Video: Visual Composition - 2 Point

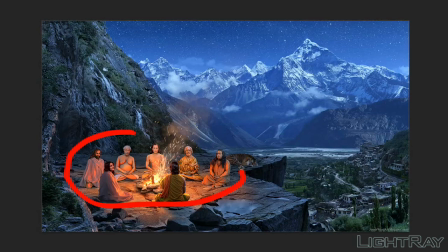here's another example where you have a strong focal point high contrast that draws your eye to this area of the image but you also have a second focal point which is this peak of the mountain and And it
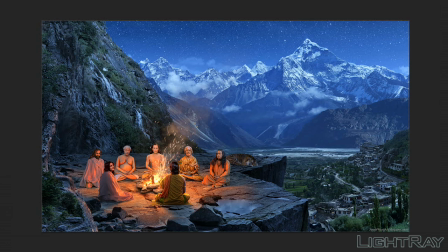really helps to have these two points that allows the viewer to wander from one point down to a second point. And it really creates this nice back and forth feeling.
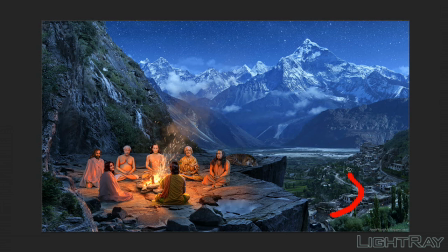And the rest of the image just really helps to support those points, keeping the lines moving in a circular direction.
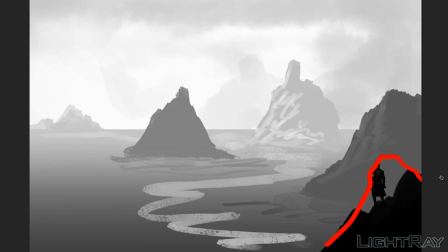so here's another example where you have a strong foreground and it pushes your eye in towards this mountain but say you want the focus more
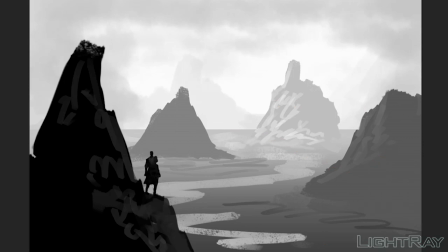to be on this mountain and all you need to do is just flip the
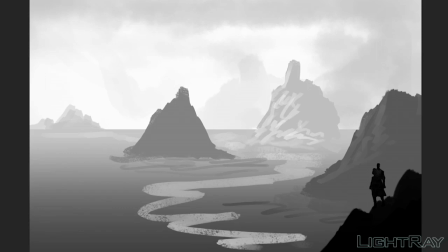foreground so you can see having the foreground on this side then flipping to
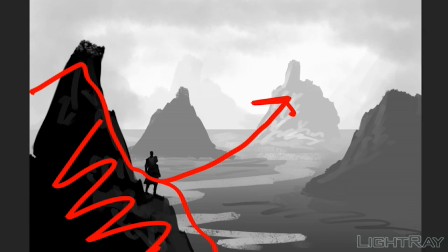this side now having this strong foreground object really just pushes your eye towards this as a focal point so it's a cool way to guide the viewer to where you want them to look because in film images
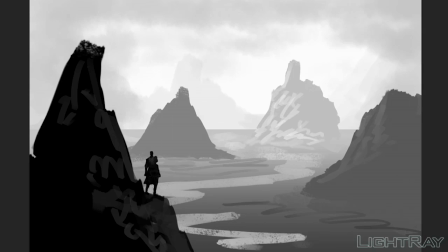you often only have two three seconds for people to see the shot so you want
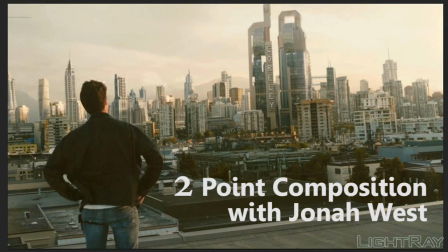them to know where to look so that's the two-point composition I
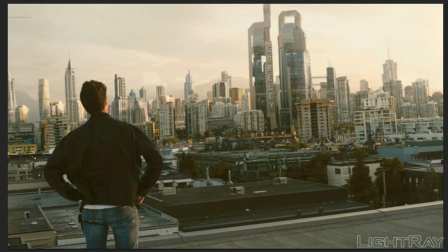hope that makes sense and I hope you can try it play around with it I think the
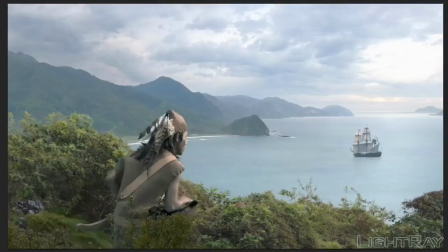important thing about composition is it's not about exact dimensions
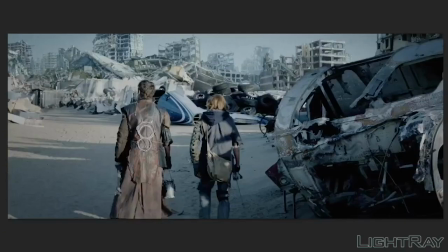or you know measuring every little object to make sure it's in the perfect
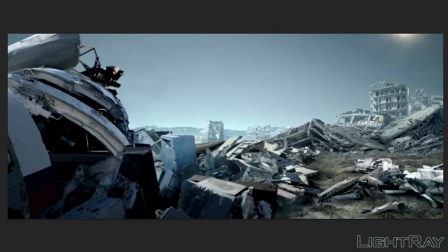place I think it's more just about feeling the movement of the image and where the viewer's eye tends to look and trying to just use
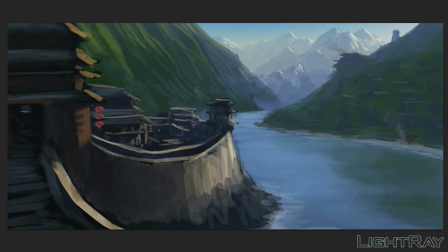everything to support the focal point and I think it's just something
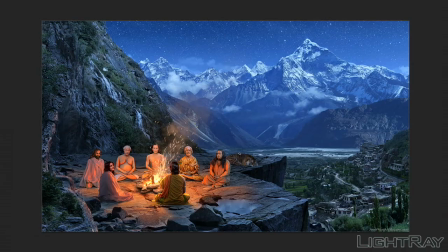the more you play around with the more you sort of get a feeling for it and
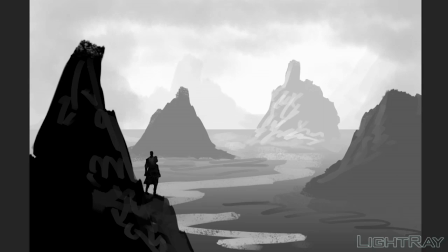maybe one day it will just click for you and it all makes sense so I hope you enjoyed the video leave any comments or questions below and thank Thanks for joining me.